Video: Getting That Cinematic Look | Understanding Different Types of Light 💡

What's going on, guys, and welcome to the channel. Today we're going to be diving into different lighting setups.
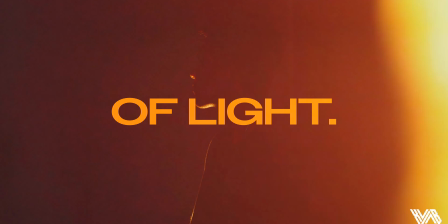(0:05)
This video will essentially kick off a large lighting series where we dive into each specific lighting setup individually
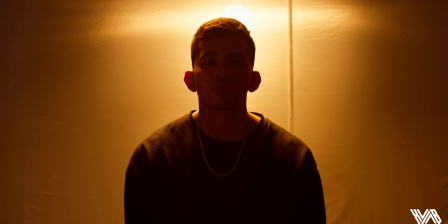(0:13)
and get a little bit more detail into how we like to light it on set and when and how to use those lighting setups out in the real world.
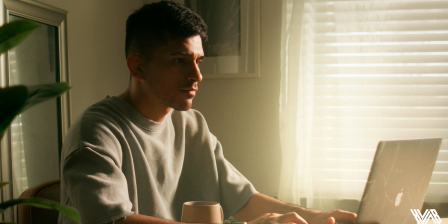(0:21)
Okay, let's start this video off by running through some of our different ways of key lighting.
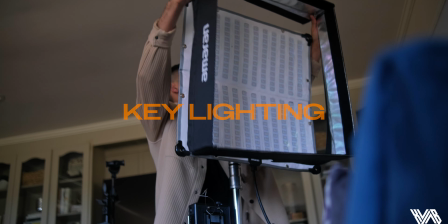(0:27)
Now, a key light basically is your main source of light.
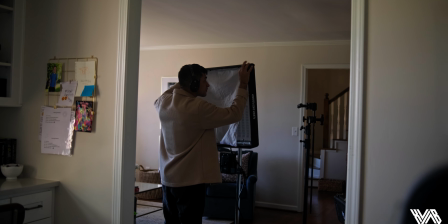(0:31)
You may have heard the simple way to do an interview setup is a 3-point lighting setup.
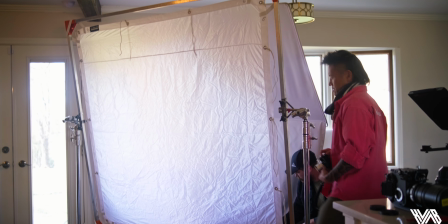(0:36)
When they say 3-point light, that means there's 3 sources of light. And in those 3 sources, there's always one main source, a key light. So key light setup number 1 is the Rembrandt lighting. That's essentially what we got going on right now. You can always tell if it's a Rembrandt lighting by the triangle shape on the shadow side opposite of the key light.
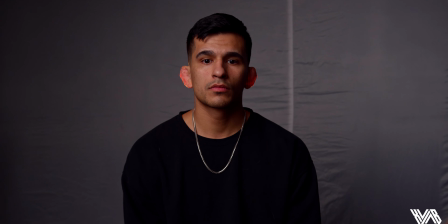(0:59)
Right now, the camera is in line with my face and our key light is 45 degrees from where I'm sitting, which gives me a nice key side and a shadow side. Now, the reason why we use Rembrandt lighting on most of our interview setups is for that beautiful shadow side.
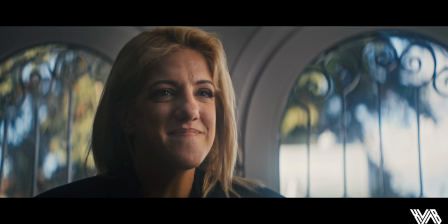(1:16)
Make sure that when you are using the Rembrandt style key light,
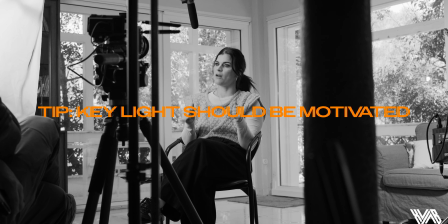(1:20)
that you have it on the side that is motivated by other sources of light in the room.
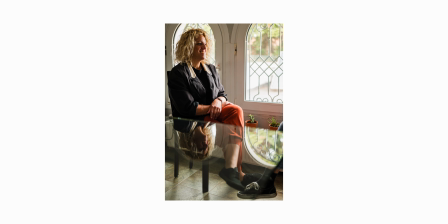(1:25)
Let's say you're shooting an interview in an office and your subject is facing the camera and there's a window to their left.
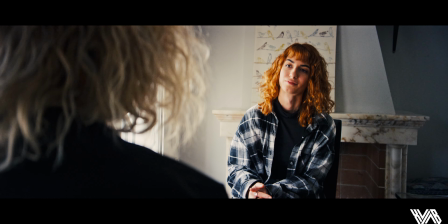(1:33)
So if there's a window to their left, then your key light should be on the same side as that window.
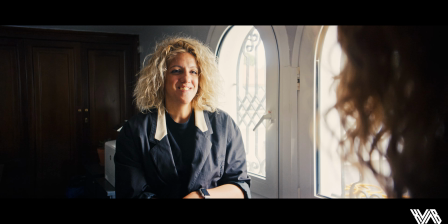(1:38)
So our job is to enhance what is already happening in real life.
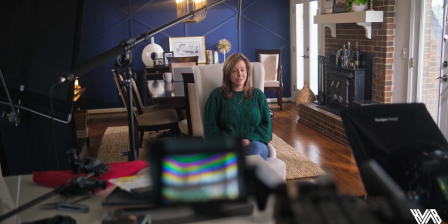(1:42)
So adding a key light to the side of the window will then enhance that light that's already present from that window.
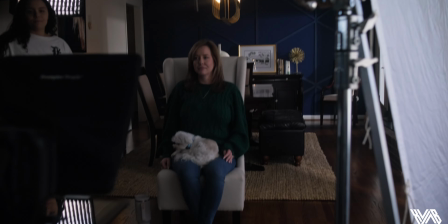(1:48)
So always look for natural sources and ambient lighting, and then use your artificial lights to enhance what is already happening in real life. Okay, and moving on to key light number 2, split lighting. Split lighting is dramatic, it's moody, it's exactly what the name refers to.
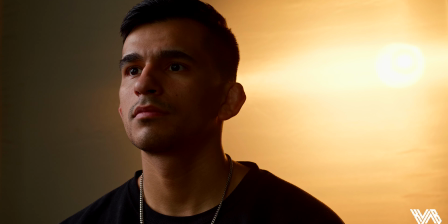(2:04)
It's splitting the highlights and the shadows on your subject's face. And the way to set up split lighting is very simple. You move your key light from where it was for Rembrandt lighting and you slide it all the way 90 degrees to your subject on the side, giving them a very harsh roll off from light to dark. This is a great way to create mood and drama in your scenes. Now, going from one side all the way to the other side of the spectrum for our third key light setup, which is the beauty light.
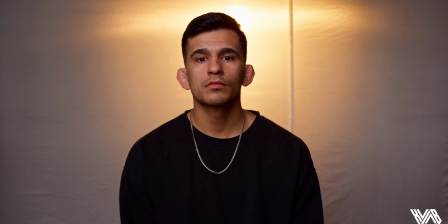(2:36)
Now, the beauty light is typically directly above our A-cam and directly above my face.
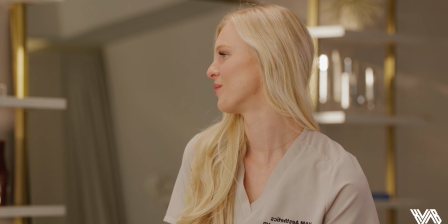(2:41)
This lighting setup is typically used mainly to fill in all the shadows on the face, to accentuate face details,
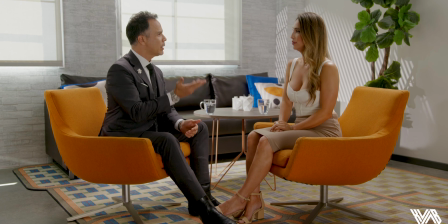(2:48)
or maybe it's makeup, maybe it's someone just got a new Botox injection and they want to show off their new jaw and they're feeling good.
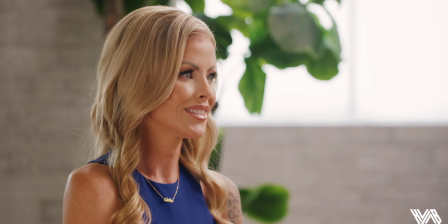(2:56)
Really, it's a stylistic choice. Each one of these key light setups is subjective to the client. In my professional opinion, I believe all of us should understand each way of setting up a key light,
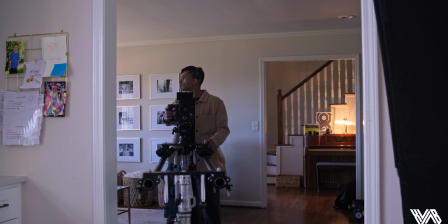(3:09)
because you don't want to be a one size fits all. Now, I don't want this mindset to discourage us from having a style.
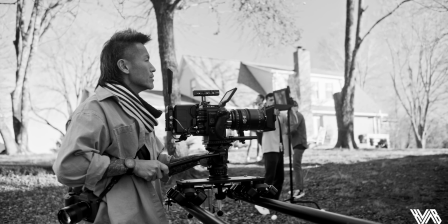(3:17)
We all have a style. We all have a way of shooting a photo or a certain way of lighting a scene.
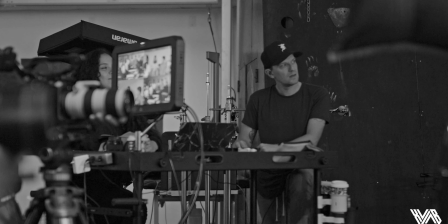(3:23)
For the most part, when you're out in the real world doing real jobs for real clients, there's a lot of different opinions, formulas,
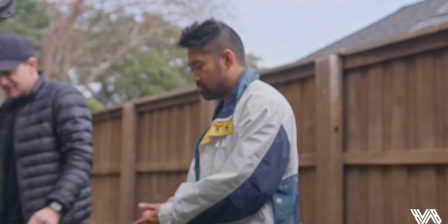(3:31)
ideas, styles, and so I believe we should be as flexible as possible.
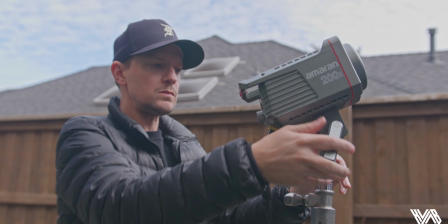(3:35)
Our style is the client's style, and you don't want to be the guy or the gal that is not experienced enough to move your light 45 degrees or to the side to create that mood and drama for the film. So you want to be an expert in either one of these key light setups, whether it be the beauty light, the Rembrandt light, or the split light. Each one will give you a different mood for your film. And then remember, the story of the film should always drive the mood of the film, not the other way around. There's always a dance between your style and what the story calls for. Now, we got the key light setups out of the way. Now let's blaze through some of the other different lighting setups.
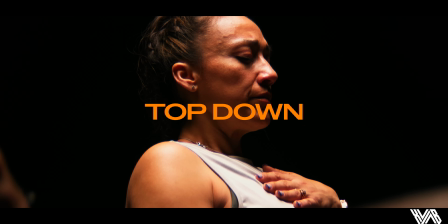(4:15)
Let's start with our top-down light. The top-down light can be very useful for very stylistic films or interrogation scenes.
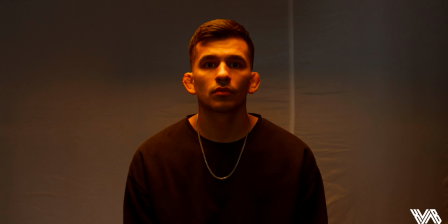(4:22)
The top-down light can also be a great way to fill in some shadows in conjunction with your key light.
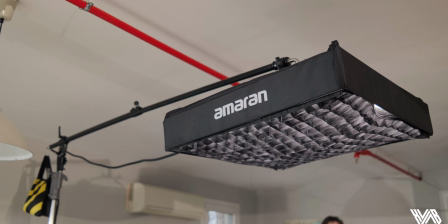(4:27)
So if you're filming a large lunch table scene or dinner table scene with multiple people,
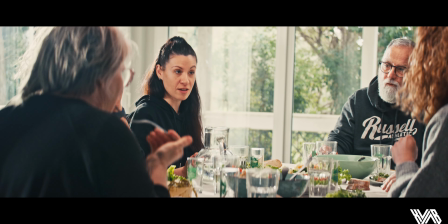(4:33)
then having that top-down key light can be a great way to accentuate what we normally see in real life,
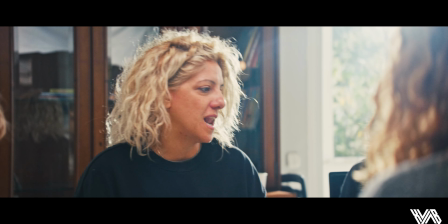(4:41)
which is lights from above. For us, most of the time we use a top-down light in conjunction with our key light to bring out some of
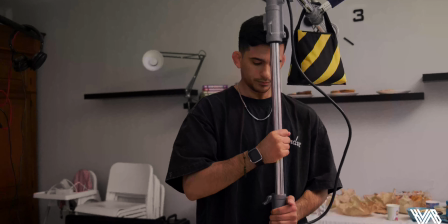(4:48)
the hair, bring out some of the facial features in the body, and really separate them from the background.
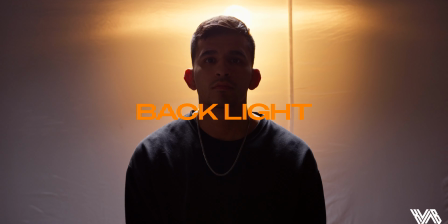(4:53)
And speaking of background separation, let's talk about our backlights. Now, backlight can also be referred to as rim light, hair light, or edge light,
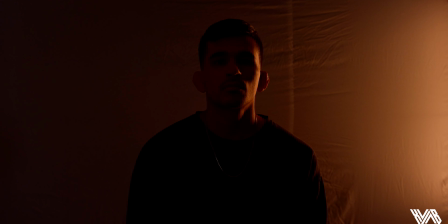(5:02)
but there are different forms of backlight, and that could be either an edge light. You can have your Rembrandt light 45 degrees from you and your edge 45 degrees behind you.
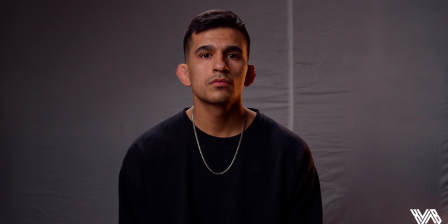(5:13)
That's gonna allow for a very nice background separation, and with that light 45 degrees behind you, it's not gonna fill in the beautiful shadows that you desired with your 45-degree Rembrandt.
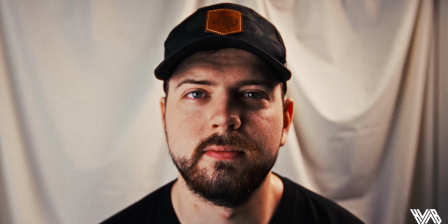(5:25)
So having the edge light will illuminate the side of the neck and the jawline and the back of the head,
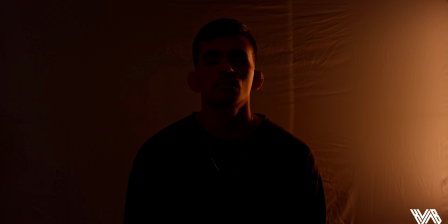(5:32)
and for the main purpose of that is to separate your subject from the background. An edge light can also be dialed in to be very, very subtle. I always say it depends on the environment.
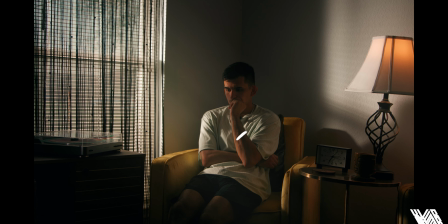(5:43)
Sometimes what we do is place a lamp on the opposite side of our key light behind the subject to give us a reason to add an edge light.
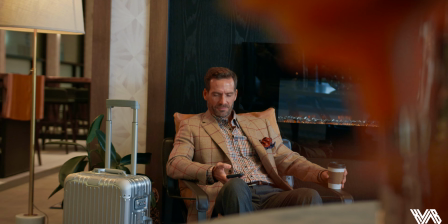(5:50)
So if somebody's sitting in a chair, clearly in the shot you can see that there's a window on their key side,
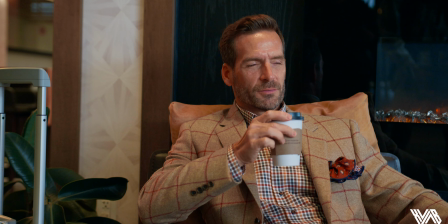(5:56)
and on the opposite side, that's where we'll plant that lamp to then give us an excuse to add an edge light. And our next form of backlighting is our hair light. Our hair light is exactly as described.
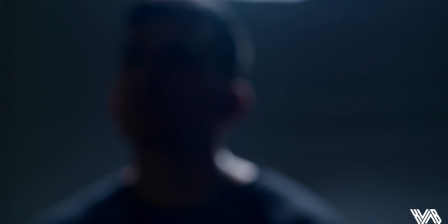(6:07)
We like to use this in most of our interview setups, as this is a very effective way from separating your subject from the background. Another form of backlight is the rim light.
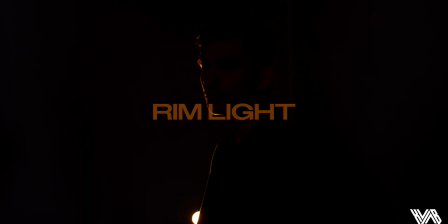(6:17)
Now, this one is typically used when someone is facing away from the camera, having the side of their face to the camera.
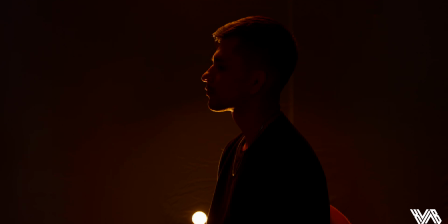(6:24)
You can essentially edge light them by shooting a harsh light into their face,
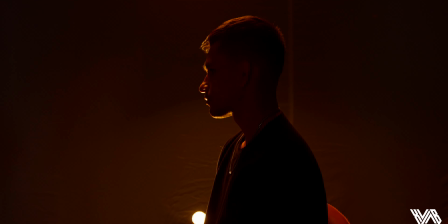(6:29)
opposite side of camera, creating a nice edge around their facial features.
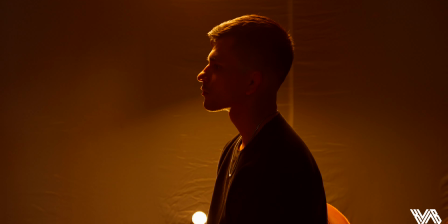(6:33)
This is a really cool and stylistic setup that isn't very common in the corporate or interview setup world, but it's something that you should have in your toolkit to pull out whenever the client calls for it. Okay, that was our backlight series. Now the next layer that you can add into your images is practical lights.
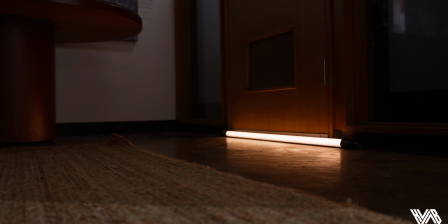(6:52)
Practical lights are essentially adding a lamp or adding a tube light or string lights, Christmas lights, a Christmas tree.
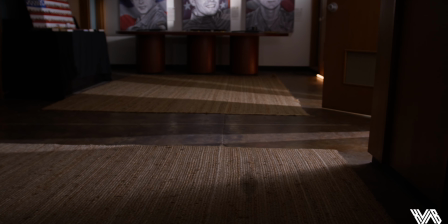(6:59)
Those all fit into the practical light world. This is something that can really bring your image to life.
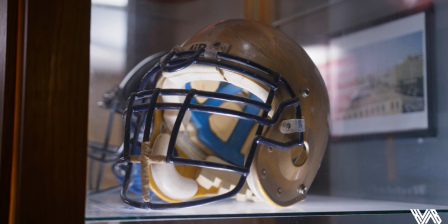(7:06)
Maybe you're sitting in a room and there's other rooms behind that person or that subject,
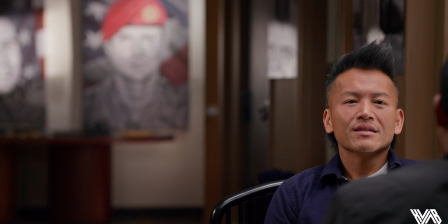(7:12)
and instead of allowing it to be pitch black back there without any layers in your image,
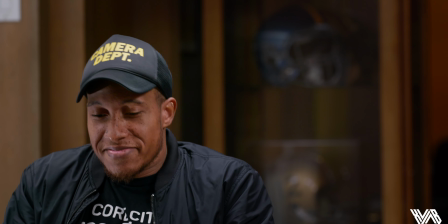(7:17)
that's where you'll maybe toss on a light back there to bring out some of the rooms.
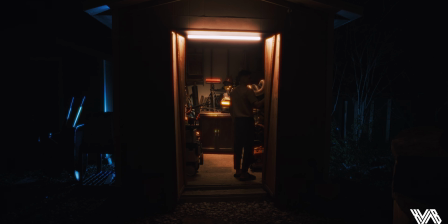(7:21)
Maybe you get a little stylistic and you add a really warm orange light in there to bring out some of the pockets of shadows back there. Our idea when we are setting up a frame or a scene is to have pockets of light, dark, light, dark.
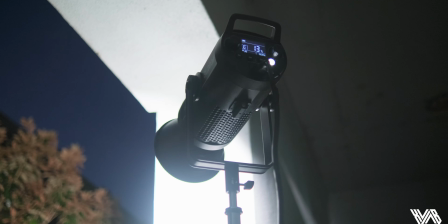(7:36)
That's where we like to toss up little lights like an aperture MC, where you can throw that in a bookshelf.
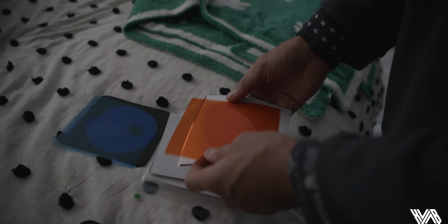(7:42)
Or maybe that is a spotlight, which is something that we love to use and pretty much use on every lighting setup.
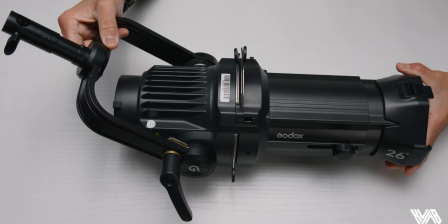(7:49)
We maybe throw a slash of light to accentuate sunlight coming from the window.
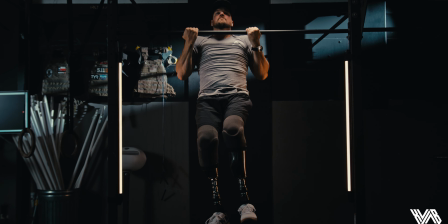(7:54)
You can also use tube lights. You can put tube lights in your frame for a stylistic look.
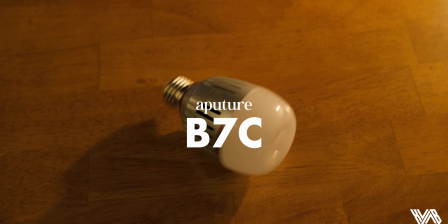(7:59)
You can also toss in some aperture B7Cs in a lamp and dial that into the exact color
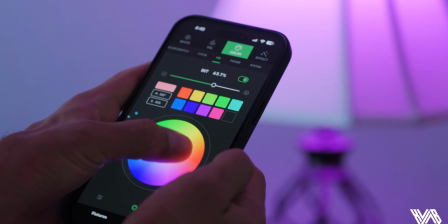(8:05)
temperature or percentage that you want so that you can have a nice practical in the background. And another form of lighting is the fill light.